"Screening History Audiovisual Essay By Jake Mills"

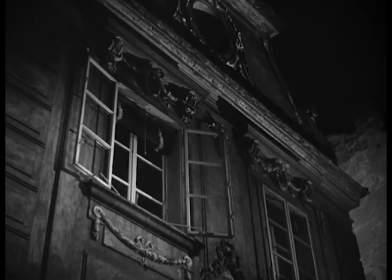Hi, I'm Jake Mills, and in today's video essay, I'm going to be comparing the film movements of film noir and neo-noir, and how the former has influenced the latter.
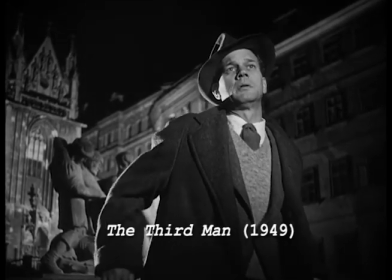To compare the two movements, I will be analyzing a scene from The Third Man, a classic film noir film from 1949,
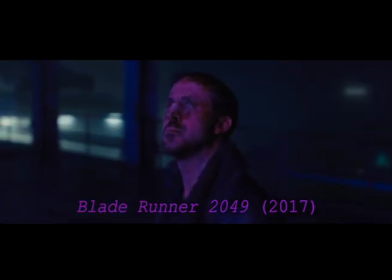as well as a scene from Blade Runner 2049, a contemporary example of a neo-noir film from 2017.
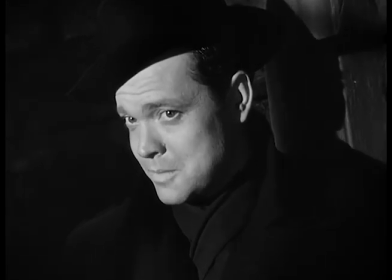When choosing scenes to compare,
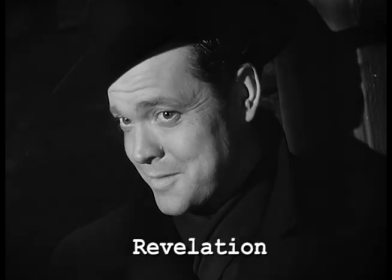I decided to choose two key scenes which revolved around a revelation in which there was a noticeable impact on the character arc, narrative, and progression of the protagonist.
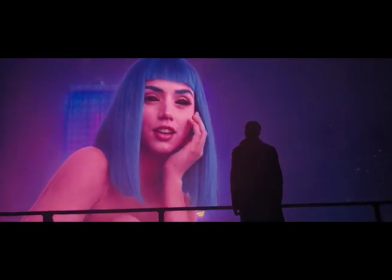While assessing these films, I will be focusing on five key aspects of the technical filmmaking.
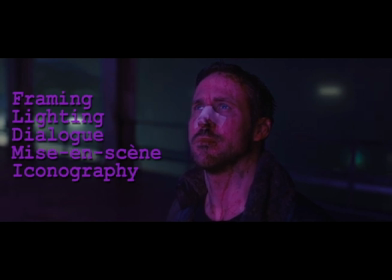Framing, lighting, use of dialogue, mise-en-scene, and iconography.
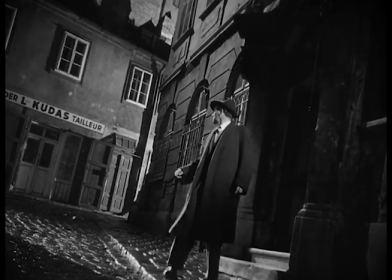Rather than defining what the movements mean, I will be focusing on their visual styles and technical features.
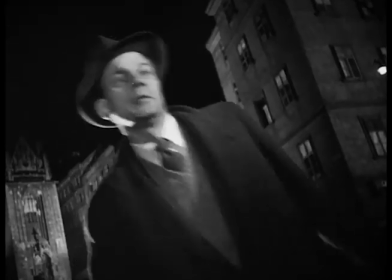As James Nairmore says in his article, American Film Noir, The History of an Idea, it has always been easier to recognize a film noir than to define the term.
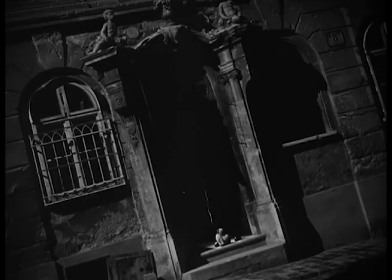In this scene, American Pulp Fiction novelist Holly Martins believes he is being followed by a spy in the streets of Vienna, whilst trying to find out how his best friend was killed.
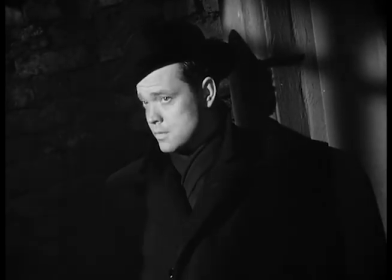Soon after, it is revealed that it is actually his recently deceased friend, Harry Lyon, who has been following him.
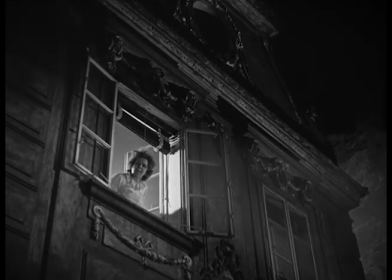This leads to the huge revelation of the film, that Harry is in fact still alive and has faked his own death. this leads to an eventual chase sequence whereby Harry escapes.
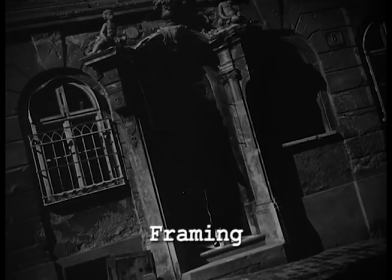In terms of framing,
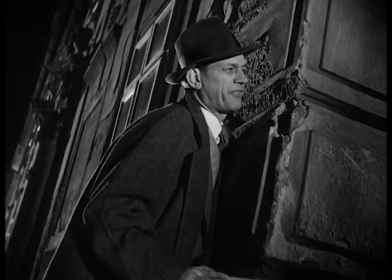many Dutch angle tilted shots are used to emphasize Holly's disorientation in a foreign and almost alien landscape as he is unaccustomed to society in occupied Austria.
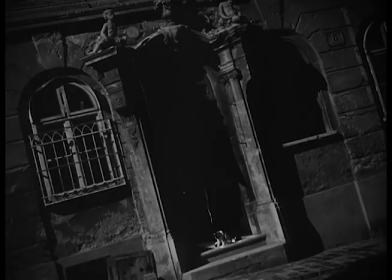When it comes to lighting, light and shades are used to exaggerate character traits.
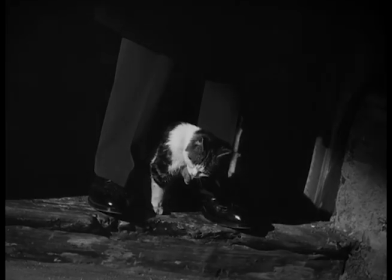Holly, the honorable protagonist, is lit in a bright white light, whilst the mysterious and almost menacing Harry is shrouded in the darkness of almost black shadows.
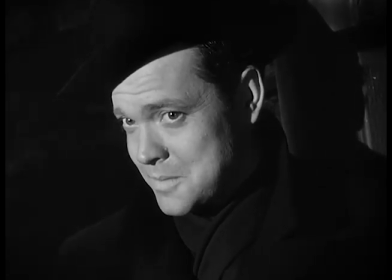Use of dialogue is pretty minimalist, as the atmosphere is mainly crafted through the soundtrack. However, the use of the line Harry is key, as it reveals that Harry is in fact not dead,
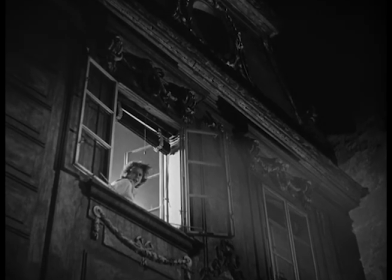and this in turn shifts narrative focus of Holly's journey from finding out who killed Harry and why,
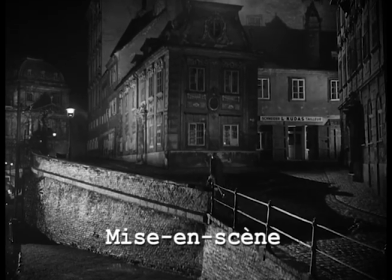to finding Harry and finding out how he faked his death. In terms of mise-en-scene, the scene is very minimalist, showing only empty cobblestone roads,
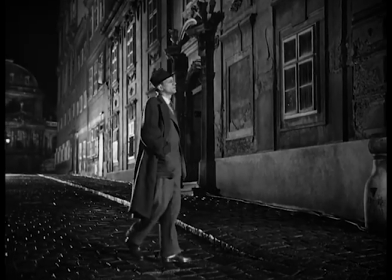lit up apartments with blacked out windows, and minimal diegetic lighting coming from a few street lamps.
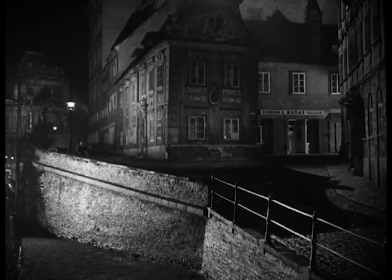This creates a very isolated geography, linking back to Holly's sense of isolation.
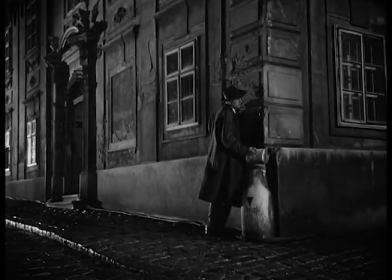In terms of film noir iconography, it contrasts black and white by having the protagonist, Holly,
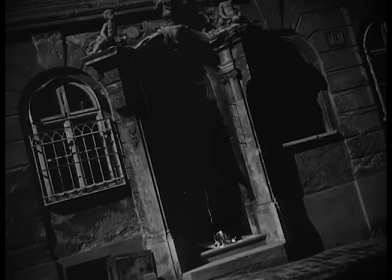well lit under a bright street lamp, whilst having the mysterious antagonist, Harry, shrouded in literal darkness by having his face fully or partially obscured by shadows.
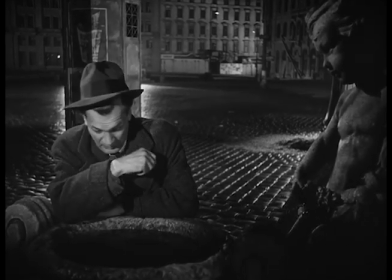It contains a down-on-his-luck defeatist protagonist, Holly, acting out the role of amateur detective whilst actually being an author by profession.
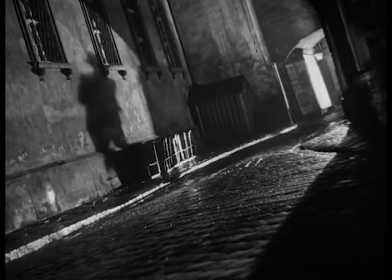The use of distinct shadows and silhouettes that they create are on full display here,
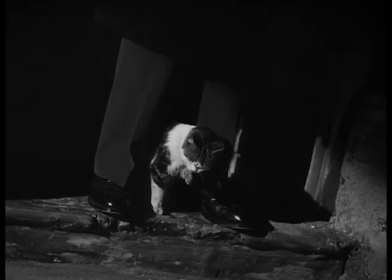with the mysterious Harry being either covered in dark shadows or creating large imposing silhouettes with the shadows in this particular scene.
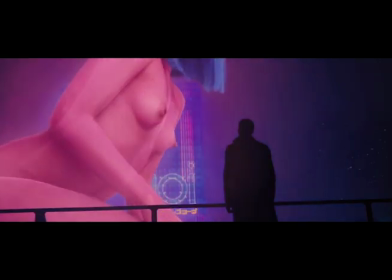In this scene, replicant Blade Runner, Officer K, is greeted by an advertisement hologram, advertising the holographic girlfriend, Joy.
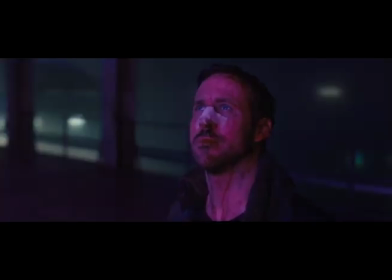In this scene, the revelation is that joy, Kay's now deceased holographic girlfriend, was just a product,
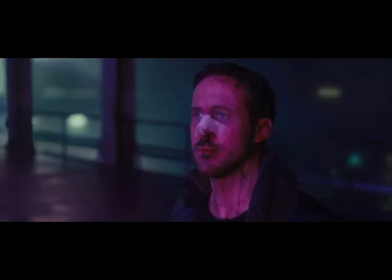programmed to love and satisfy clients, and that her love for him was never real, and therefore neither was she.
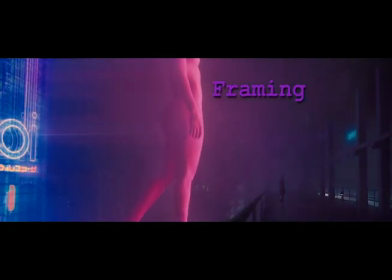The framing here is quite different. Many wide shots are used to display the scope of the city landscape.
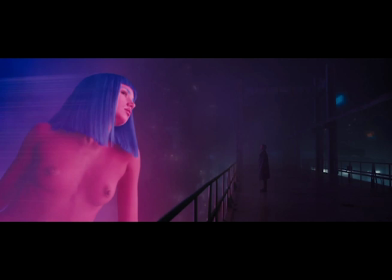However, more importantly, the wide shots demonstrate how small Kay is in comparison to the colossal hologram.
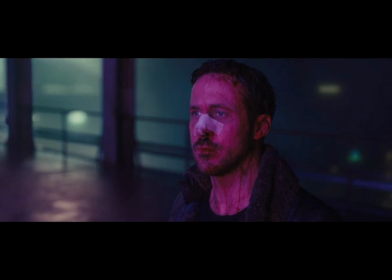This reflects the protagonist Kay's feeling of helplessness in comparison to the artificial woman.
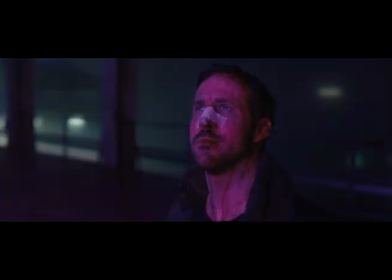This is further emphasized by shooting Kay from a high angle to make him appear smaller and weaker,
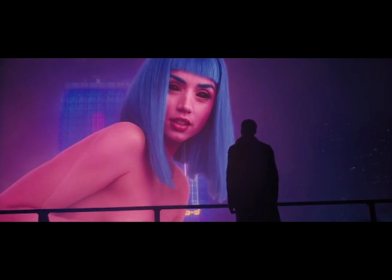and having the hologram Joy being shot from a low angle to increase her large appearance and convey her immense power over Kay,
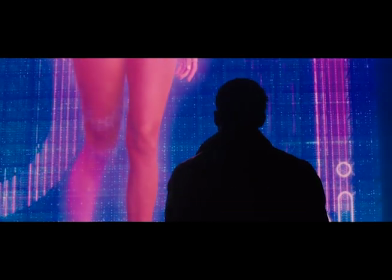both physically and psychologically. In terms of lighting, the use of color in the image rather than black and white allows the film to paint a more vivid environment with more colors to contrast.
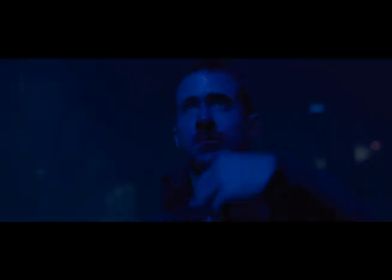Instead of blacks and whites, the bright pink artificial Joy hologram contrasts greatly with the more realistic, seedy, bleak and dark city in the background.
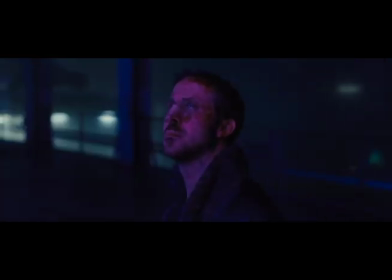Once again, dialogue here is kept to a minimum, focusing mainly on the significant line,
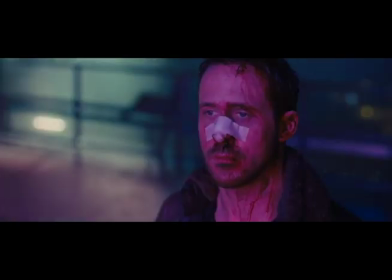referencing the fact that Kay's girlfriend Joy had previously renamed him Joe.
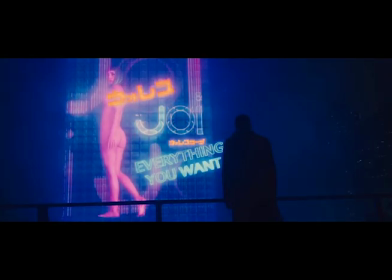This line confirms the fact that Kay's Joy was the same as all Joy's, simply there to fulfill the needs of their customer, with nothing unique or special about any particular model.
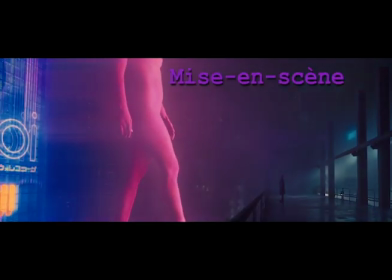In terms of mise-en-scene, the set and setting are both quite minimalist once again.
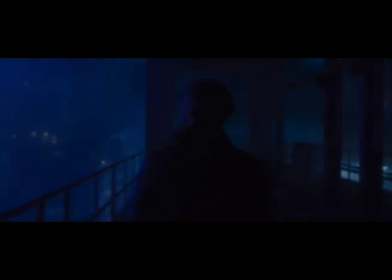It continues the style of contrast by having an empty, plain, dark bridge and a dark and bleak city, contrasting with the bright neon billboard of the advertisement.
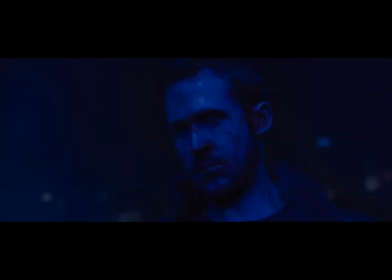This empty setting links to the idea that Kay feels empty inside, without purpose.
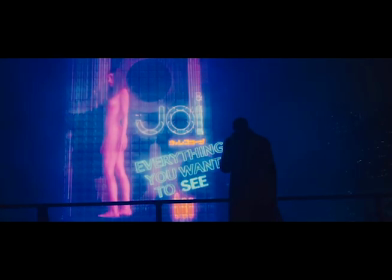The bright lights of the hologram convey his deepest desires for love, acknowledgement, and a purpose.
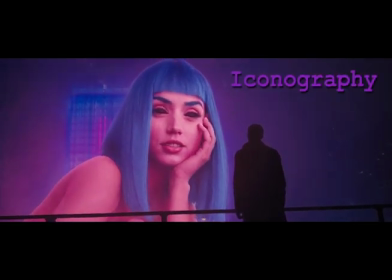Some classic neo-noir iconography is also on full display here, such as the beaten-down protagonist,
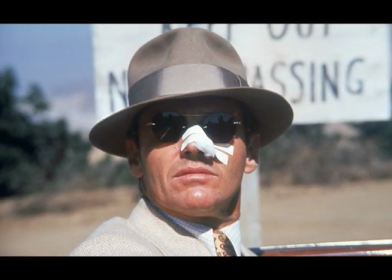with Kay sporting a broken nose with a bandage, perhaps paying homage to the private detective Jake Giddies from the 1974 neo-noir film Chinatown.
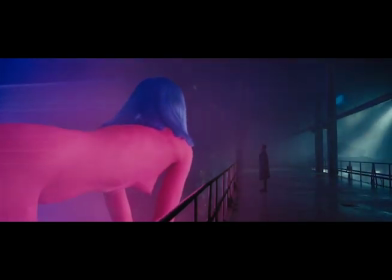The other main example of neo-noir iconography here is the contrast of light and dark. Kay's dimly lit bridge and Joy's almost blindingly bright neon billboard.
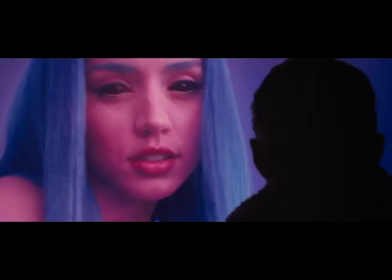To summarize, Blade Runner 2049 and neo-noir in general have clearly been influenced by the third man and film noir tropes,
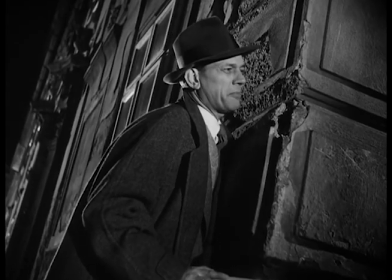such as contrasting light and dark, having a morally ambiguous protagonist, using minimal dialogue,
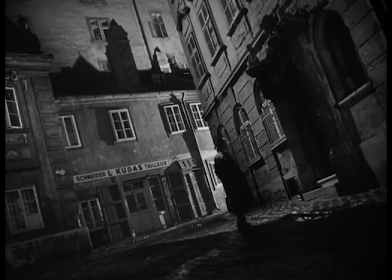and having a minimalist mise-en-scene. However, the two movements contrast greatly in terms of their use of color and shot sizes.